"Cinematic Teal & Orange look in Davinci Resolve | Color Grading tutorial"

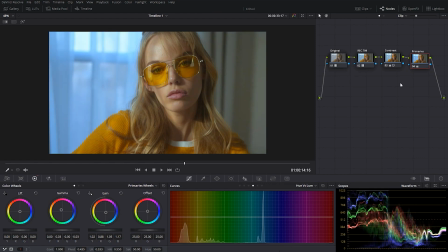4:06 And this is without the node, and this is with this node. So again, we're just starting to get that look. We're starting to give it more of a unique touch. And I think the contrast is actually a little bit too high, maybe.
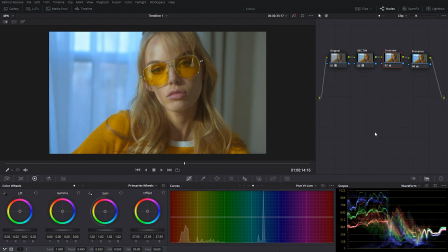4:21 I'd like this to be more creamy looking. And let's take a quick look at the before and after for all of what we've done so far. So this is the before, and this is after, so already starting to look really, really good.
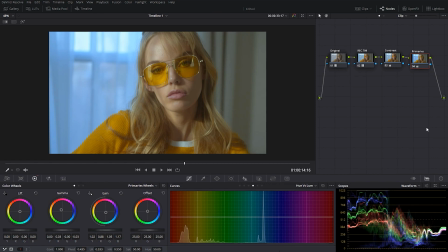4:34 And let's just continue making some more tweaks to enhance this look even more. So for this node, I'm gonna call it U versus, and we're going to go into U versus U. And what I wanna do is actually take that blue over there on the window, and I wanna take it a little more into the teal color,
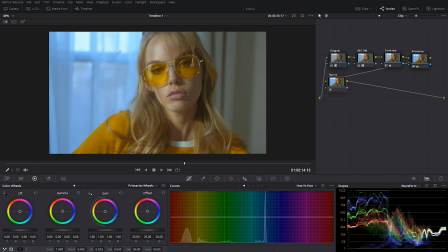4:54 because currently it's pretty blue, I just want to make it a little bit more green, a little bit more teal, and that's gonna contrast better to the yellow and orange colors we currently have going on. So let's do that. I'm gonna just pick this color with the color picker, and you can see that now made a point for us here.
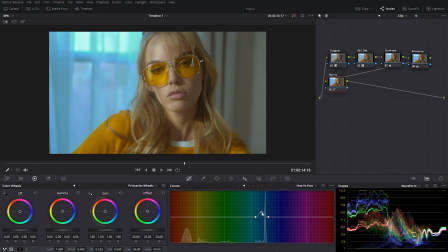5:12 So I'm just gonna mess around with this point, and yeah, I'm gonna bring it a little bit over here. And I'm going to also expand the amount of color I'm working on.
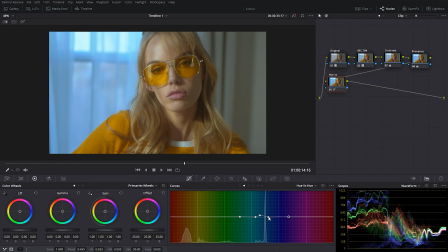5:25 So now I'm controlling more of the blues and the greens, and let's see where this takes us. Yeah, so now I'm really getting in there. This is obviously way too green, so I'm gonna push it back.
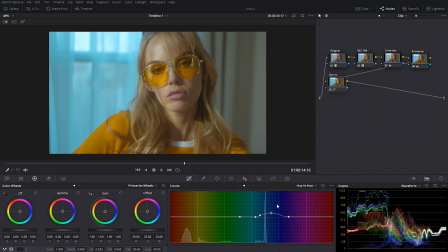5:42 And I think somewhere around here is where I like it to be. So this is the blue color we had before, a little bit magenta even. And when I turn this node on, now we got this really cool teal color.
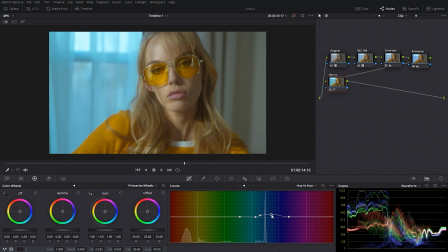5:56 Maybe it's a little too much. I'm gonna pull it back. And now what I actually wanna do is go into U versus saturation. And I'm gonna do it in the same node. I'm gonna pick this skin color.
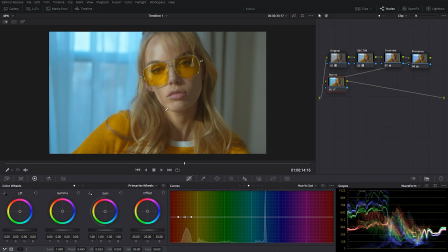6:10 And obviously it's going to also affect her sweater and the glasses, but let's see if we can bring even more color into it. So I'm in U versus saturation, which means I can control the saturation of certain hues. So we've got all of the reds and yellows chosen here. So let's see what we can do.
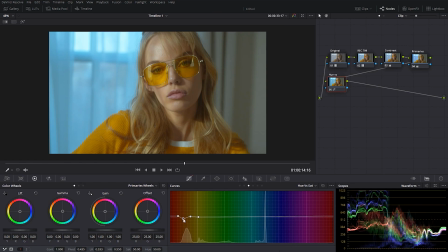6:27 Okay, so this is making a pretty big change. I'm gonna push it pretty hard so you guys can see. This is really taking a lot of the color out on her skin. This looks terrible, obviously. But just to show you guys, if I push it up, it's gonna really saturate it.
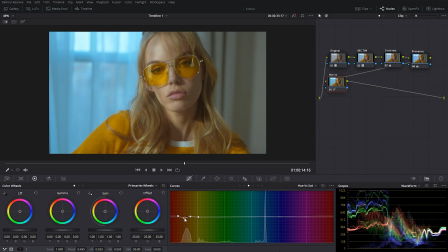6:45 So let's try to find a point where we're happy with how things are looking. So because I wanna take this look kind of to the extreme with the colors and with the separation, I'm gonna push this saturation pretty high.
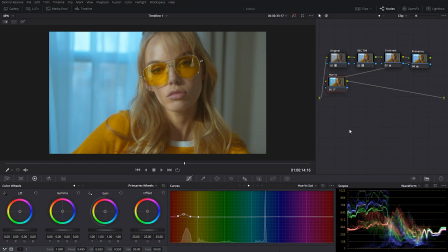7:01 Maybe somewhere around there, and let's see quick before and after for this whole node. So you can see this one really made a big, big change. It just helped bring everything together.
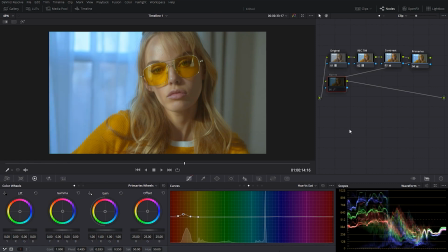7:15 If we look at the before, you can see this is looking pretty nice, but something is a little bit off with the colors. They're not exactly matching. There's good contrast, but there's just something missing. And if I turn this node on, you can see this really just brings everything into the same world.
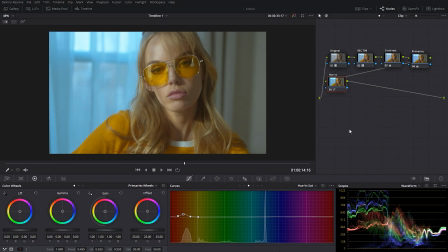7:35 I think we can even push the blues a little bit more into that teal. So I'm gonna go back and I'm gonna push it a little bit higher.
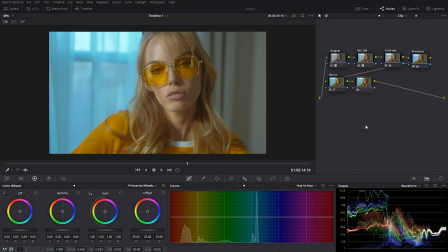7:47 So that looks really good. So for the next node, I'm just going to bring down this whole left side. I think it's a little bit too distracting. It's popping out a little too much.
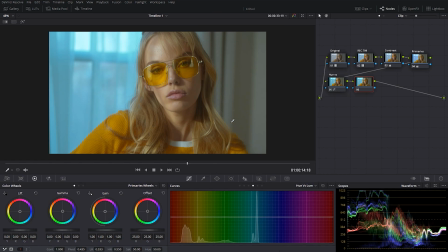8:00 So this time we're gonna go into U versus luminance, which helps us control the luminance and basically the brightness of any color we choose. So basically I'm just gonna bring this down. That's too much.
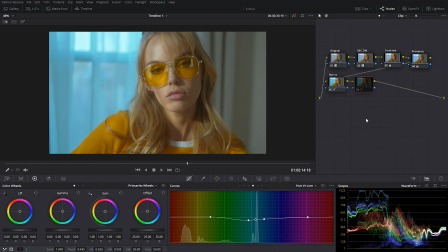8:19 Something like that maybe. And you can see this just helps us concentrate more on our subject and kind of even out the exposure. If you want, you can keep the highlights a little bit higher. But again, because I'm going for more of a creamy, low contrast look, I'm gonna keep it somewhere around there.
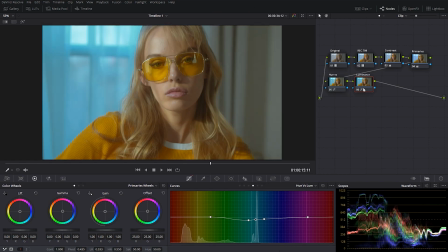8:38 And I'm just gonna call this node luminance. And in the next one, there's something really important that I want to do. And it's turning basically this whole right side of the frame into more of a blue color, matching it with the left side. Because currently it's very neutral, which can be cool.
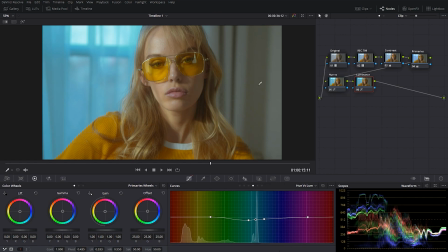8:57 But if we wanna maximize the color contrast here, then I think we should bring it a little bit more into the blue side. So what I'm gonna do is create a new node. And I'm gonna take my qualifier over here. I'm just gonna choose this and go over here on the left side to see what I'm selecting.
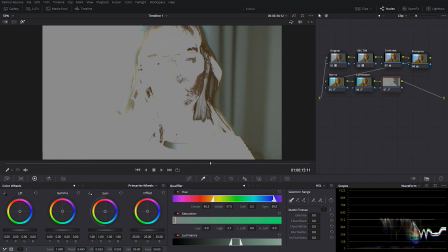9:17 So I'm gonna mess around until I get a good key and bring some of that color out. And this should be a good enough key for the purpose of this tutorial. So let's go back into the regular view.
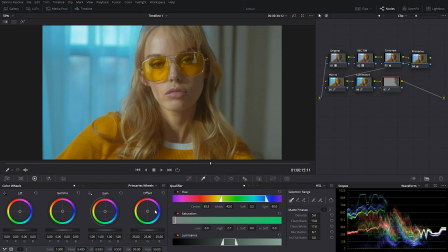9:35 And now I'm just gonna go with my offset, and I'm just gonna inject some of that teal blue color into it. So I don't wanna go too overboard because this should be less saturated than the left side, obviously. So I think somewhere around there is probably enough.
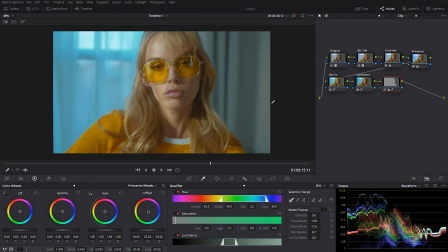9:55 And I feel like if we look at this in the perspective of someone who has never seen this frame, this makes sense. Like, it doesn't look too extreme to the point that it's obviously fake. So I think we're just adding a little bit more of that color separation to the background,
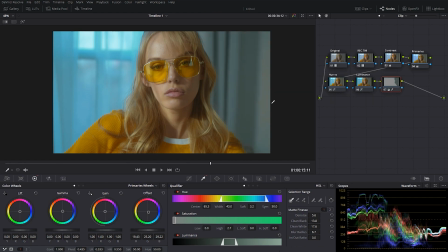10:11 and it's just helping us separate our subject even more, and it's making her pop. And I think it's another important step into this teal and orange look.
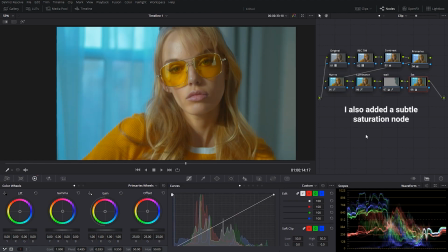10:19 And then just to wrap everything up, I think we can create a pretty nice vignette to bring out our subject even more. So I'm gonna create a new node. I'm gonna go into the windows and I'm going to create this circle on my subject.
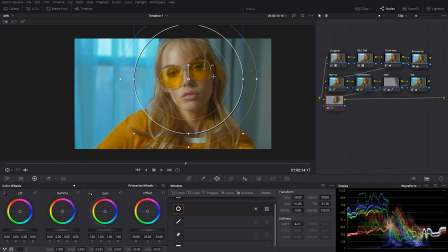10:35 I'm gonna feather it out quite a bit. And I'm gonna go into my curve here.
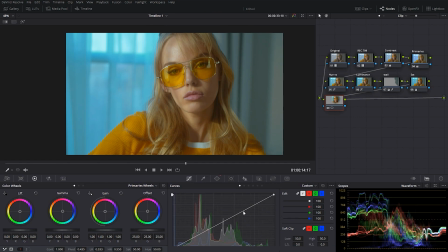10:40 I'm just gonna bring this a little bit up. And I'm actually going to make this bigger and feathering it out a little bit more.
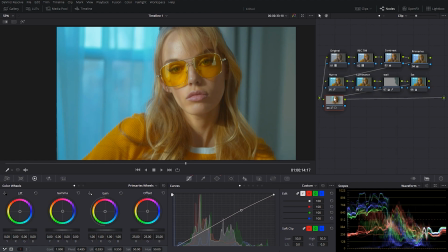10:57 So somewhere around there, I think works pretty good. And then I'm gonna create an opposite vignette. So I'm gonna darken the outside. So to do that, I'm just gonna create a new node again. I'm going to push this little blue square onto this node.
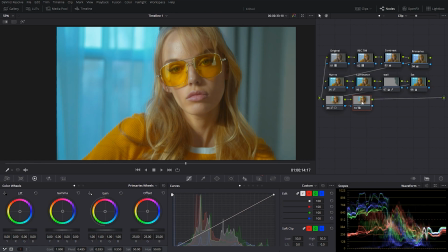11:14 And it's going to create the same vignette, but we want to invert it. So we're gonna go into the key over here and we're gonna press this thing. And that's gonna invert our mask, and then we're gonna go into curves and we're just gonna bring it down a little bit.
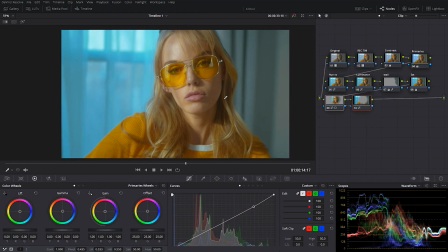11:33 So essentially the two vignettes together, you can see they just helped shape the light and focus our attention in the center on our actor. And I think at this point I'm happy with the grade. I'm gonna leave it there, and obviously you can mess around with it even more,
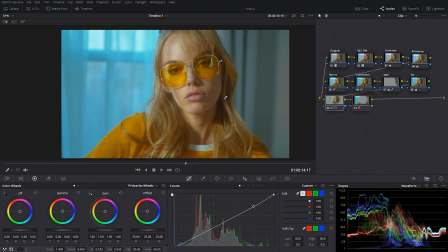11:53 invest some more time into it, get the use exactly right, but that is most of it. That's how we can really push these teal and orange colors. So I think we've really come a long way. Let's take a quick look again at the before photo. We've really come a long way.
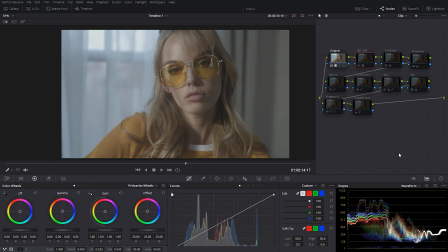12:09 So let's do a quick rundown and overview of what we've done here. So we had the original footage, it was flat, shot on the Pocket 4K with the film color profile. So we had to convert that into YX709, which is the more standard color space.